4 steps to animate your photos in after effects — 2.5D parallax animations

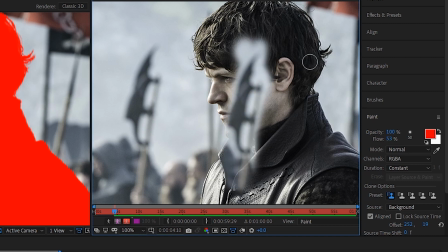4:10 If I paint a bit, stop painting, and then start again, you'll see that the source has moved in relation to the brush.
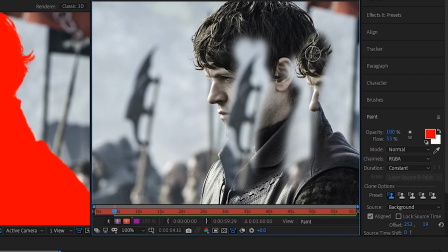4:16 I'm not a fan of that because I always want to know what I'm painting with and I don't want it to be a surprise to me, so that's why I keep aligned off.
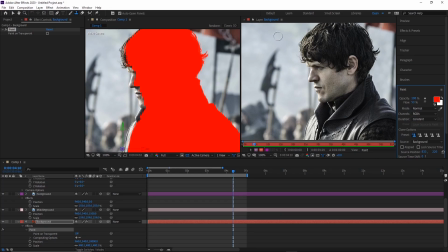4:22 And now I'll just start painting so you can see how I do it and what it looks like. Also, one more tip here, if you hold Control or Command on a Mac and drag your mouse, you can change the size of the brush without having to go into a whole different panel.
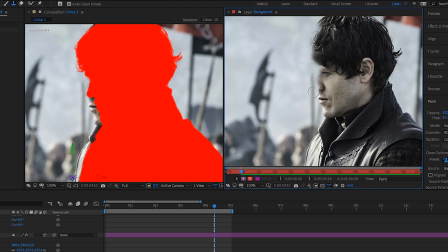4:34 When you're doing this, obviously keep looking over at the composition view on the left so that you know how much you actually have to replace and how much you can just leave as is.
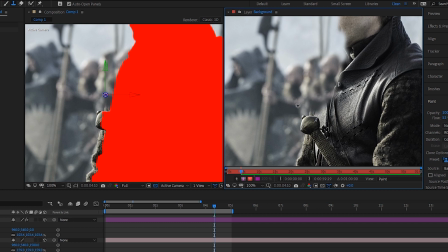4:42 Generally, stuff in the background is going to be out of focus, so you can get away with a lot of stuff that just doesn't make sense.
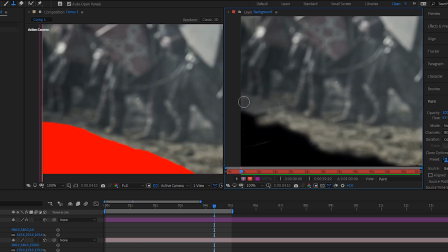4:47 As long as it looks close enough, no one will really notice. And here's another reason why I don't have my brush set to aligned. Holding Alt, I just set the source to the middle of this guy's boot. And then just by putting my brush in the middle of where I wanted a boot to be and painting outwards, I was able to give all these guys feet pretty easily.
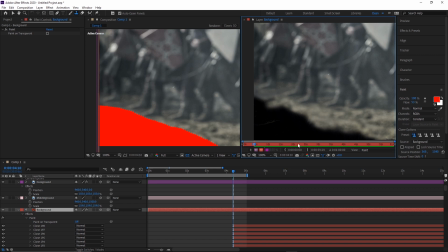5:03 You're welcome. for the feet.
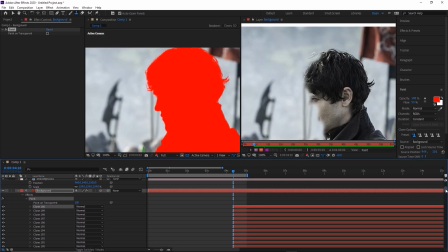5:05 Now, if you started painting from anywhere but the start of the comp, make sure you head down here, select all the brush strokes, and drag the start out to have the whole timeline covered.
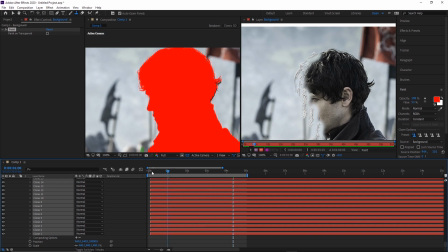5:13 Otherwise, your clone stamp changes are only going to pop into existence once you hit that point in the timeline.
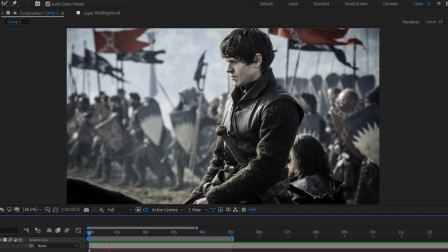5:18 Now we can just drag the composition panel back to the other ones and take a look what we did. Alright, so now we're on to step 2, which are distortions.
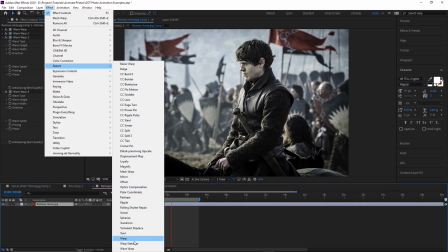5:25 There's a bunch of tools here to help you get what you're after. For example, for flags or water, you might want to try wave warp.
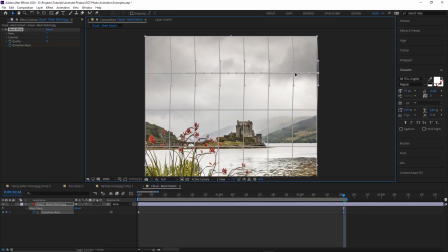5:31 For candles, you can try turbulent displace. For shifting clouds over, you can try mesh distort.
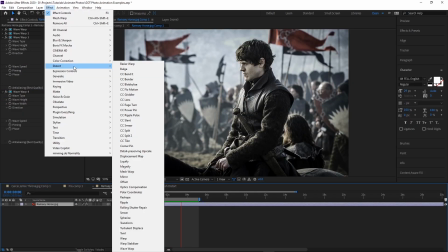5:36 And for things like small expression changes, you can try liquify. I recommend you just sift through all of these and see what each of them do so you can get familiar with it.
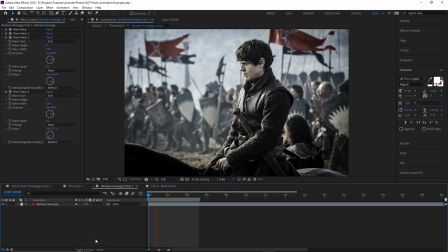5:44 And then once you know what they all do, just get creative and use whichever tool helps you the most. For this photo, wave warping the flags is what I'm going to start off with.
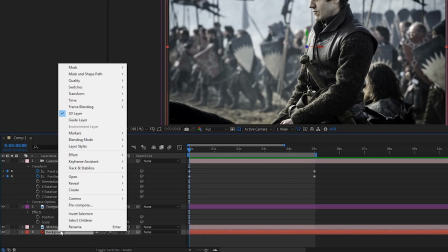5:52 The first thing I want to do though is select the background layer, pre-compose it, and then leave all attributes.
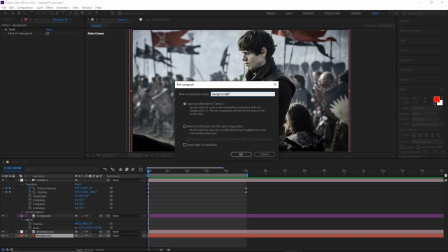5:56 That way the clone stamp painting as well as any 3D position stuff we've done stay in the main comp, and we're free to add distortions to just the original plain photo version.
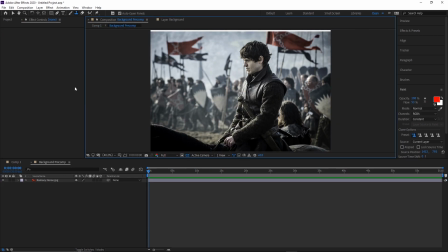6:05 A great thing about most of these distortions and displacements is that they work with adjustment layers. So I'll just add a new one here and add the wave warp effect to it.
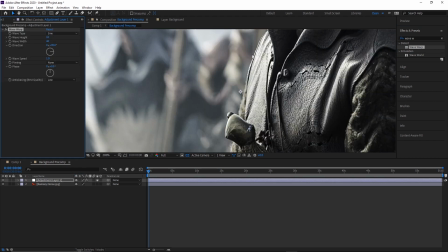6:13 Now we've got to fine-tune the settings and add masks to cover just the flag so that the whole photo doesn't get wave warped like this.
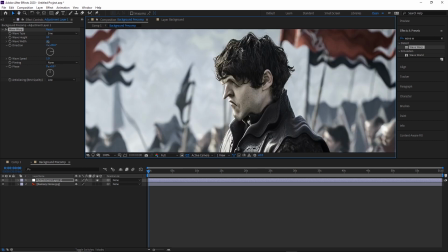6:19 These waves are too close together by default, so I'll start by increasing the wave width a bunch right off the bat.
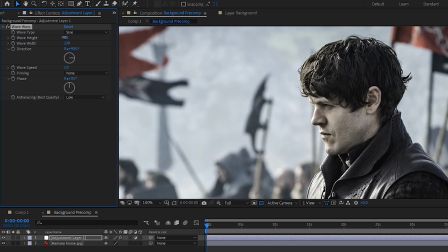6:25 I'll also take the wave height down a lot too, so that we're left with a more subtle and natural looking effect.
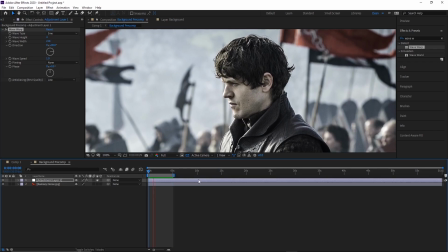6:30 Next, I'll just play it back to see how it looks, and I notice that it's going way too fast, so we'll just set that speed to 0.5 and it should be good to go.
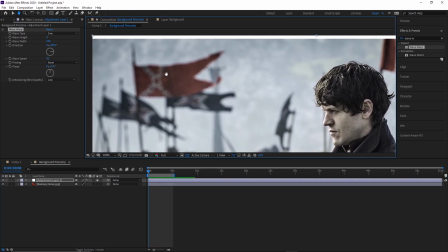6:37 Now comes the masking. I'll need to go ahead and individually mask out each flag,
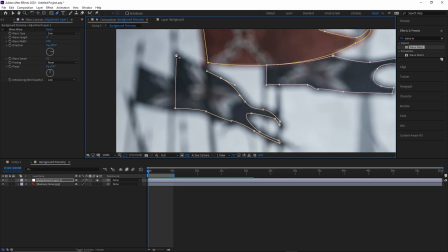6:41 and a great thing about this is that it doesn't have to be perfect since they're out of focus and in the background. So I'll just do a loose mask around each one,
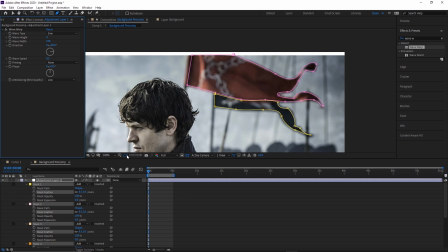6:48 then we can add a feather and then turn off the mask line so that we can check and make sure it's looking good.
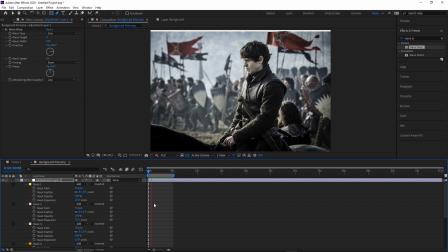6:53 One thing I realized is that it's kind of obvious that all of the flags are waving with the same effect because the ones that are close together are all waving in unison and it just looks fake.
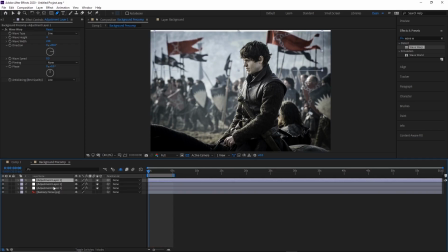7:02 There are two ways we can go about fixing this. So one way would be to duplicate the adjustment layers 2 or 3 times and then have each adjustment layer control 1
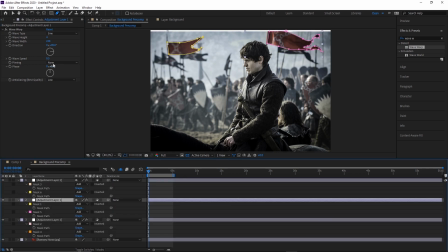7:09 or 2 flags and then tweak the phase of each one's warp effect so that they're not all warping to the same motion. Honestly, that's the quickest way to do it, but another way I wanted to bring up, in case you didn't know, is how to apply masks to specific effects on the same layer.
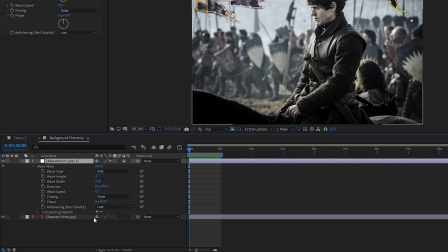7:22 If we select the adjustment layer and hit E to show the effects on it, we can expand the wave warp and click the plus on the compositing options to add a mask to that effect.
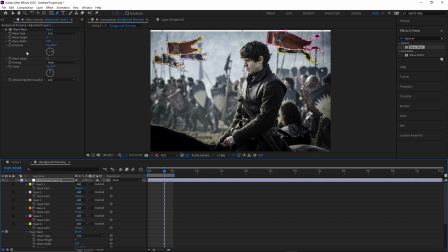7:30 So we'll just do that twice and pick 2 flags, and now we'll select the wave warp effect and hit Ctrl D to make a copy of it.
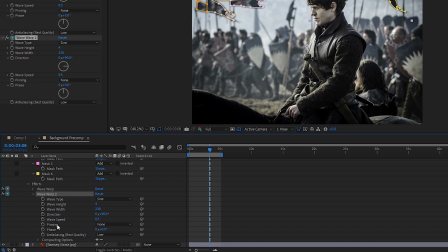7:36 And then go to the second wave warp's compositing options, select the masks for 2 more flags, and repeat.
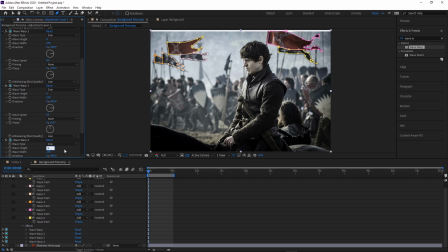7:40 For these flags that are up front, I'm going to increase the wave height just a little bit, because as they're closer to the camera, the waves would just naturally look a little bit bigger.
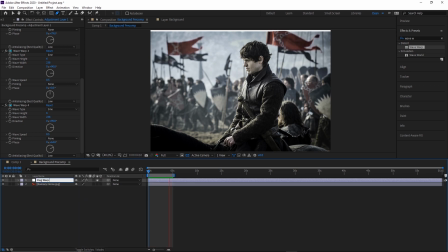7:48 And for organization's sake, I'll just rename this layer to Flag Warps. One more thing that I think would help this photo is to make Ramsey smirk a bit.
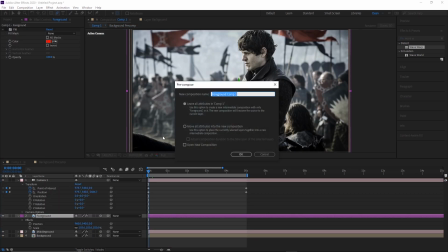7:55 So I'll head back to the main comp, pre-compose the foreground layer, and leave all attributes. And then inside the pre-comp, we'll make a new adjustment layer, rename it, and add the liquify effect.
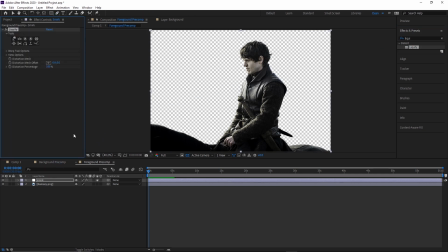8:04 If you've used Photoshop before, there's a good chance you know what liquify is, but basically there's a couple tools here that let you brush on distortions to the layer.
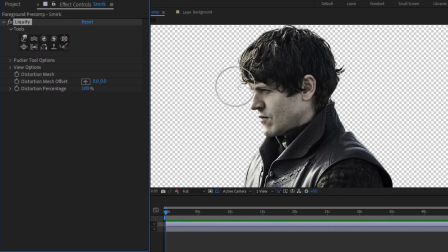8:12 For example, the bloat tool makes things bulge out, the pucker tool will do the opposite, and there's a few others that aren't too useful or important.